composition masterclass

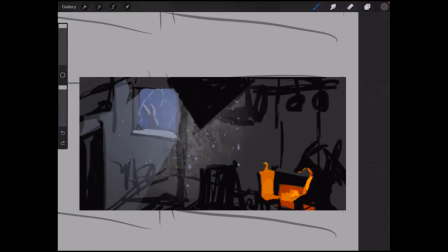4468s
You can use the sight to guide the viewer, to guide the audience to watch something. So I want to add something else.
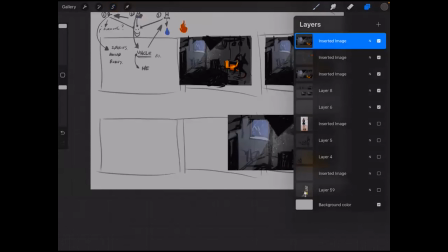4489s
I want to take this and think like this is more a closer kind of composition.
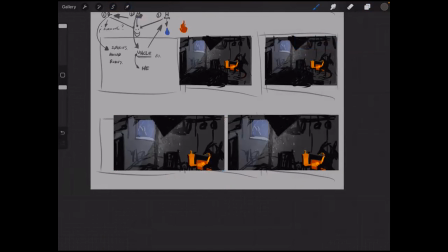4495s
So we feel like this is like really like an intimate scene.
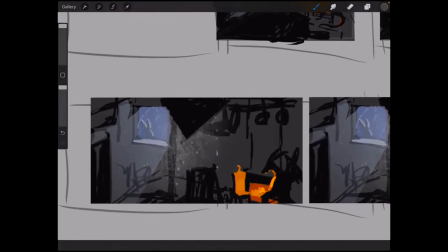4503s
So one of the things that we can do when we're actually
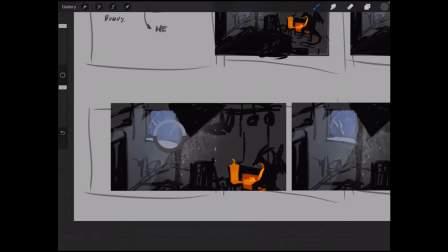4511s
thinking about, you know, those kind of intimate scenes, more than and the audiovisual things, it's and like something is spying on
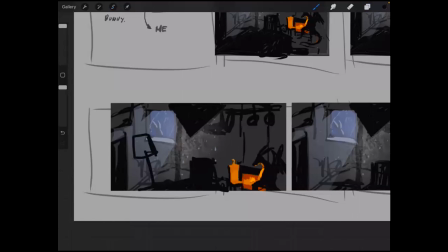4525s
like, let's say like there's an old lamp here, so probably there's like, we can probably even, you know, start if we think, okay, this is turned on,
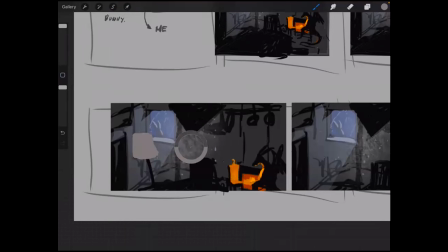4545s
we got to be careful not to take way too much attention, right?
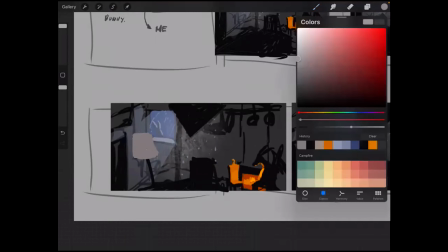4551s
So in this case, I don't want it, you know, I want it to be I want it to be off, so it doesn't take too much
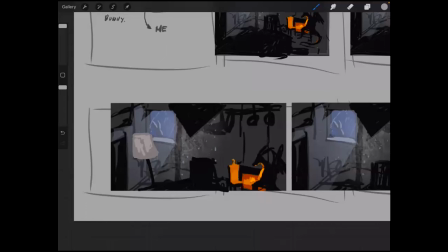attention. But if you want to add like second lights, think how those lights are going to be actually
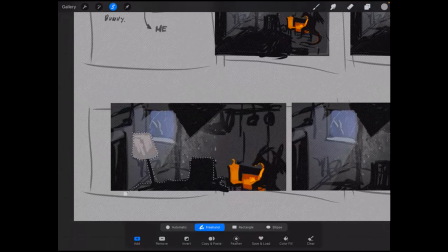4582s
guiding our sight.
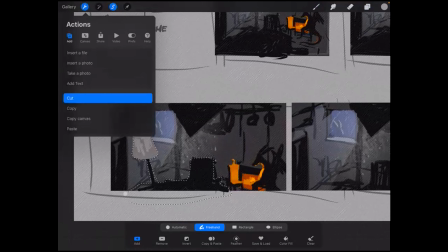4589s
So I'm gonna cut this and paste this.
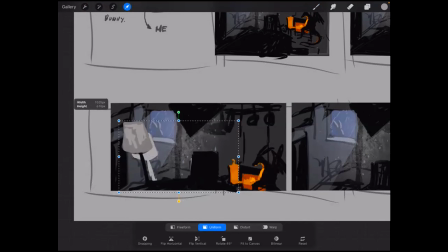4594s
I want to make this a bit bigger. Oh, no, just a tiny bit.
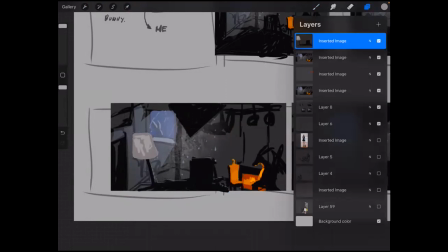4606s
I want to go, and so we can give depth, you know, to this scene. I'm gonna make this a little bit like less dark.
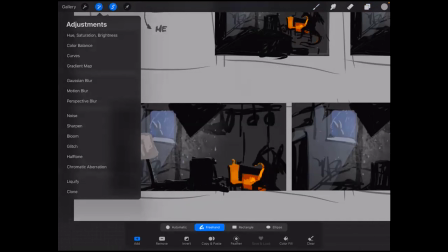4619s
So this is, you know, the thing we were mentioning, to give atmosphere, perspective with things.
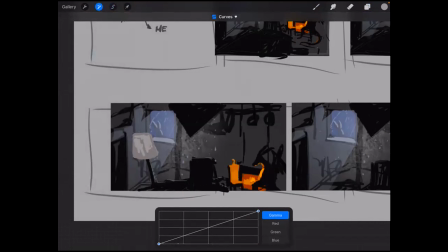4627s
So the closer, the darker, and the farther away, the lighter. So I'm gonna go and take, you know, this and like that. You know, we give a more like distance.
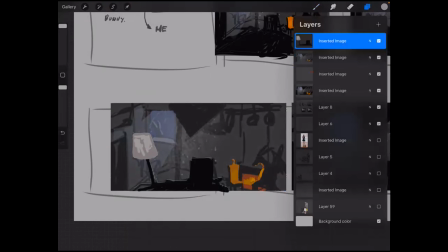4644s
You see how the lamp and the chair at the front goes more to the front just by,
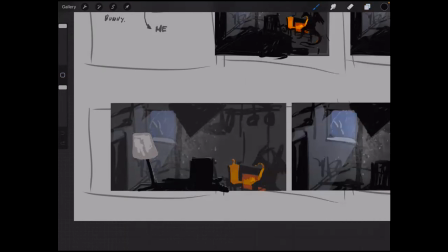4652s
you know, making that little change with them.
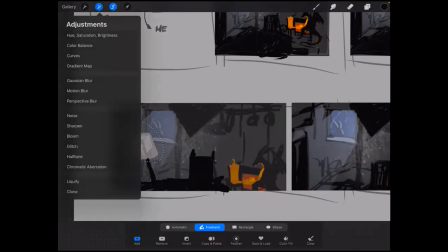4660s
And I know this one is looking way too bright, so I want to take this like that.
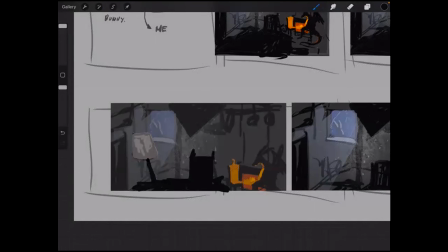4668s
And to make it more intimate, like we were saying,
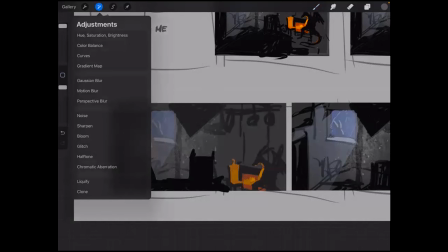4674s
we can blur out this so it feels like it's really close, and the lenses are not able, you know, to even it is so close to the viewer that we can't even focus into that part.
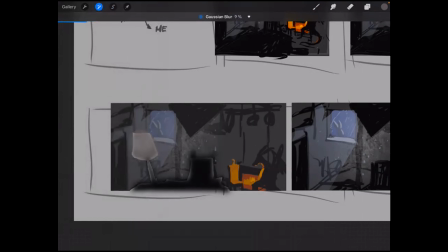So I'm gonna go and take, you know, the corners so we can see those things.